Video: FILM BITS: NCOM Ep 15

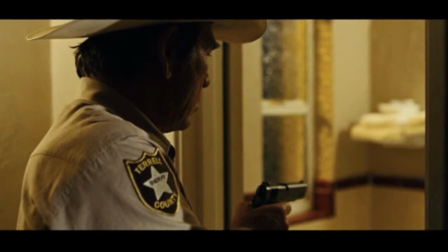252s
Am I going to finally do something heroic? And he does. This is probably the high moment of Ed Tom in the movie thus far.
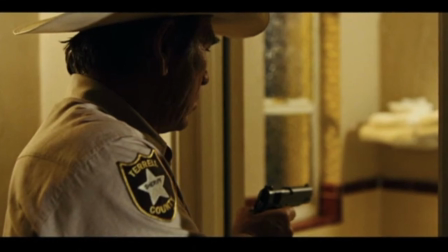261s
He says, yeah, I'm a cop. I know that this guy's been here.
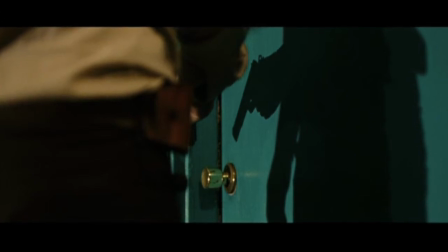265s
I got to go in the door. And so that image of Chigurh that we see, that is Ed Tom's imagination.
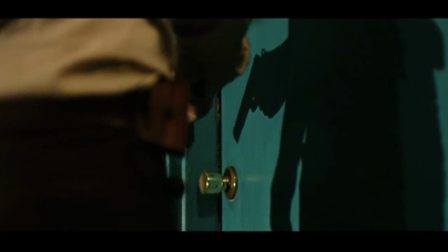273s
When he sees that lock punched out, he imagines, and he has never seen Chigurh.
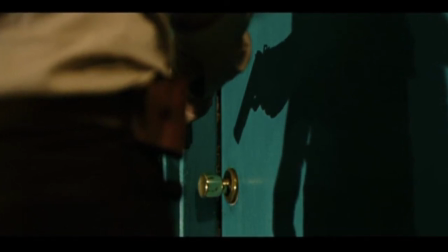280s
Think about that. He has never seen Chigurh.
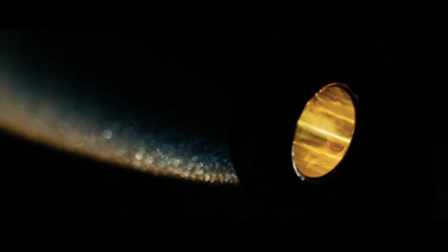284s
So we get the shot of Chigurh because we know what Chigurh looks like, so that we know what Ed Tom is imagining.
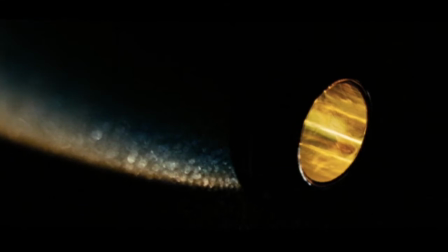291s
He doesn't even know what this guy looks like. He just knows there's a killer who likes to punch locks out with that cow killing gun.
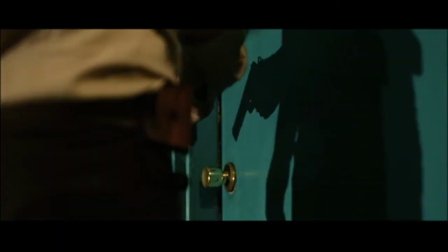299s
So he flings the door open, and boom, no Chigurh. And we as the audience might be a little stunned.
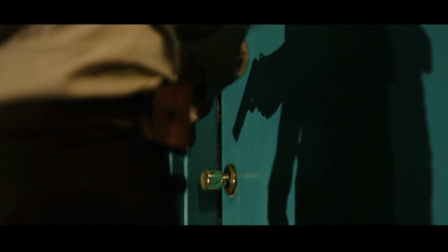306s
Now let's examine these shadows a little bit, okay? Now let's go examine the shadows.
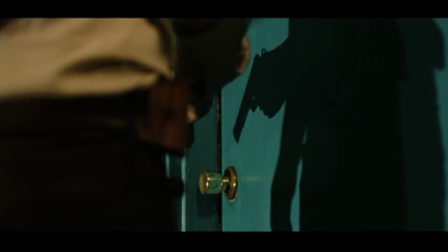313s
We can look at these shadows a few different ways. Here's the track I'm going to take for this.
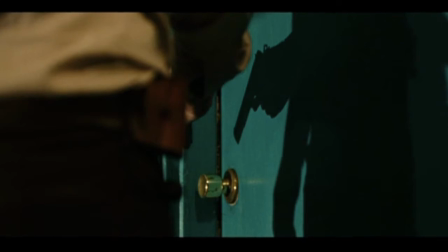318s
Number one, they project Ed to be way larger than life, hugely larger than life.
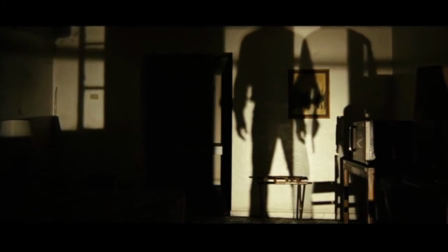325s
The shadow of the man that a Western hero should be.
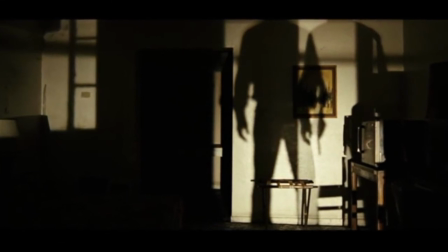330s
But Ed is truly just a shadow of that man.
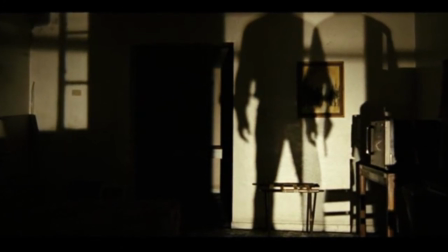336s
So the way I read this is the shadows show us how he should behave as a hero,
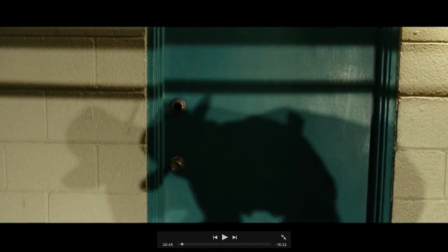343s
but he's not, and thus the phrasing, a shadow of himself.
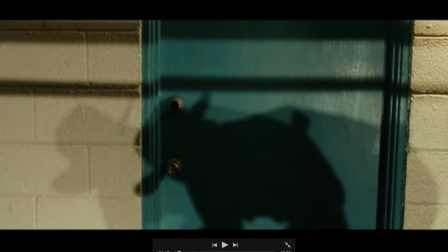346s
He is, when we think of the Western genre and the trope of the Western hero, he is a shadow of that.
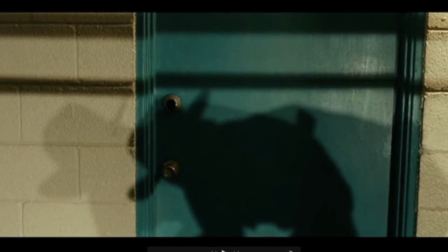353s
And on top of all of that, when he flings the door open, he stands in that doorway.
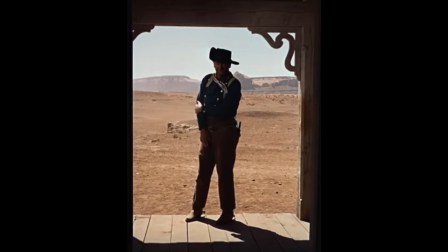358s
I'm going to drop a picture right here. This is a very famous shot from an early John Wayne Western called The Searchers. It's one of the big John Wayne films, and he's a big-time hero, butt kicker, one of those films that he made his name on. Look at the similarity in these shots. They are not exact, but they are similar.
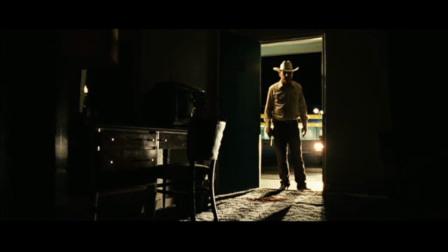376s
I would argue that the Coens composed this shot thinking of the shot of Wayne and the Strangers
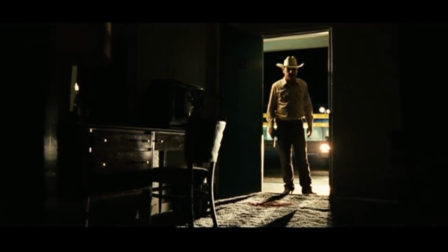383s
and kind of juxtaposing the two to lay Ed Tom Bell and John Wayne together.
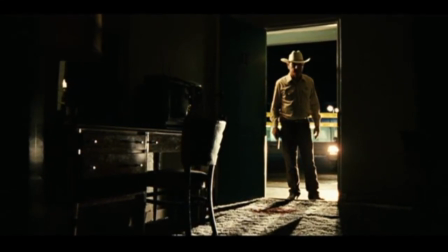390s
Ed Tom, who is in the midst of finally doing something heroic, who has been a shadow of himself this entire time,
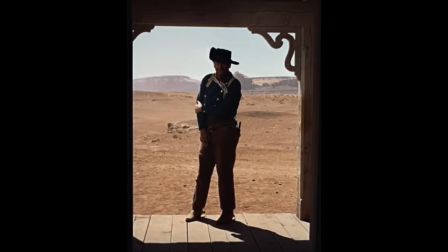397s
finally doing something heroic. John Wayne, the prototypical Western hero, and there's lots of other stuff we could do there, but I think that's enough. I'd be very interested if you guys had takes to share them with me in the comments of what some of this might mean.
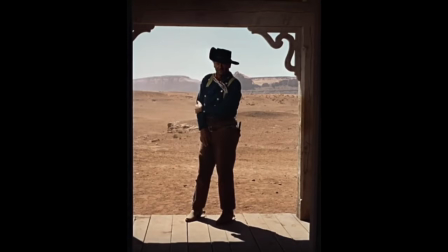413s
Now, we're not quite done with Ed Tom in this room yet, because he's going to see something that we already know. A little dramatic irony. We're going to know what he sees, which he doesn't quite know what he's seeing.
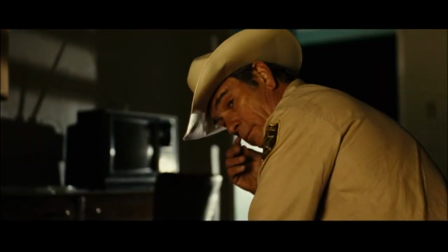424s
Let's pick it back up.
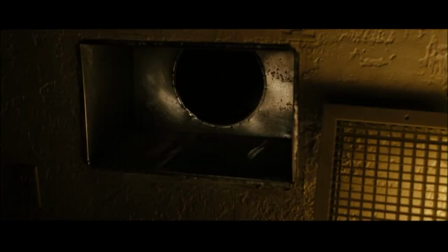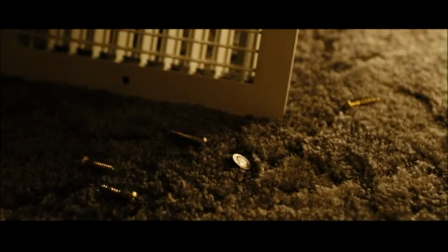431s
Oh, open little slot there. Extreme close-up coming.
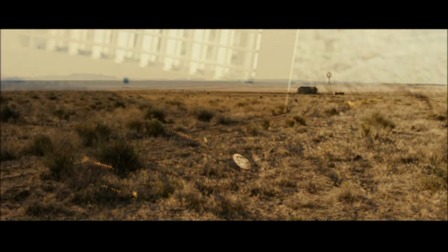437s
A coin and some screws. Now we have a crossfade, which the Coens have not employed yet.
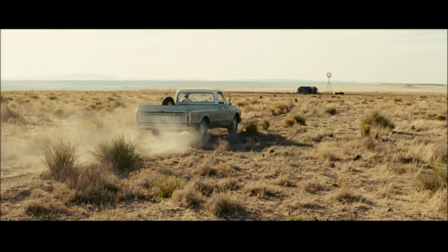444s
We crossfade transition into the new scene.
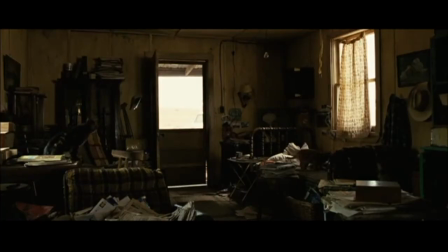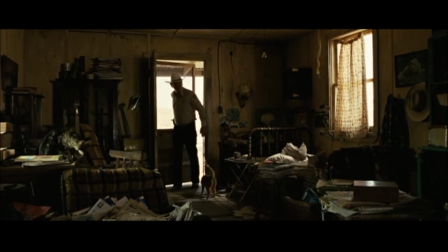455s
Another long, important scene. The man sitting in the wheelchair is named Ellis, and he's got a thick accent.
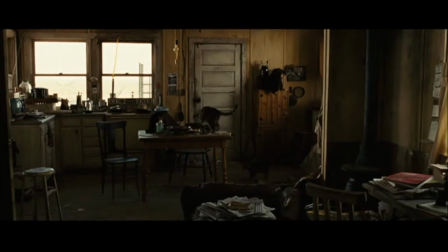461s
I'm hoping you can understand him.
How'd you know I was here?
Well, I'm gonna let this.
Driving up your truck.
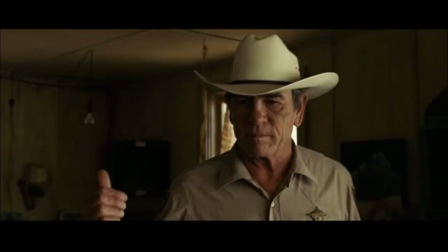466s You heard it? How's that? Did you hear me? You're having fun with me.
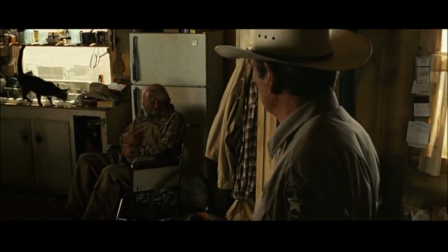472s I'd give you that idea. I seen one of the cats heard it. How'd you know it was my truck?
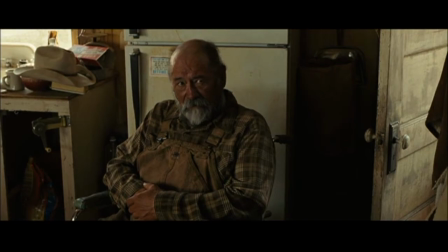478s I deduced it when you walked in. How many of them things you got now?
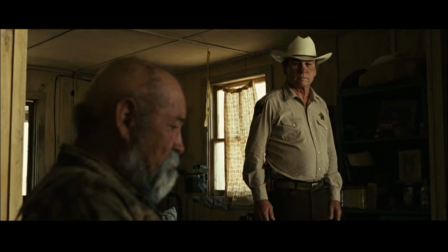483s
I'm gonna let this play and talk I later. don't know, several.
Well, it depends on what you mean by got. Some of them are half wild, some of them are just outlaws.
I love that phrase.
How you been, Ellis?
I like this too.
You're looking at it.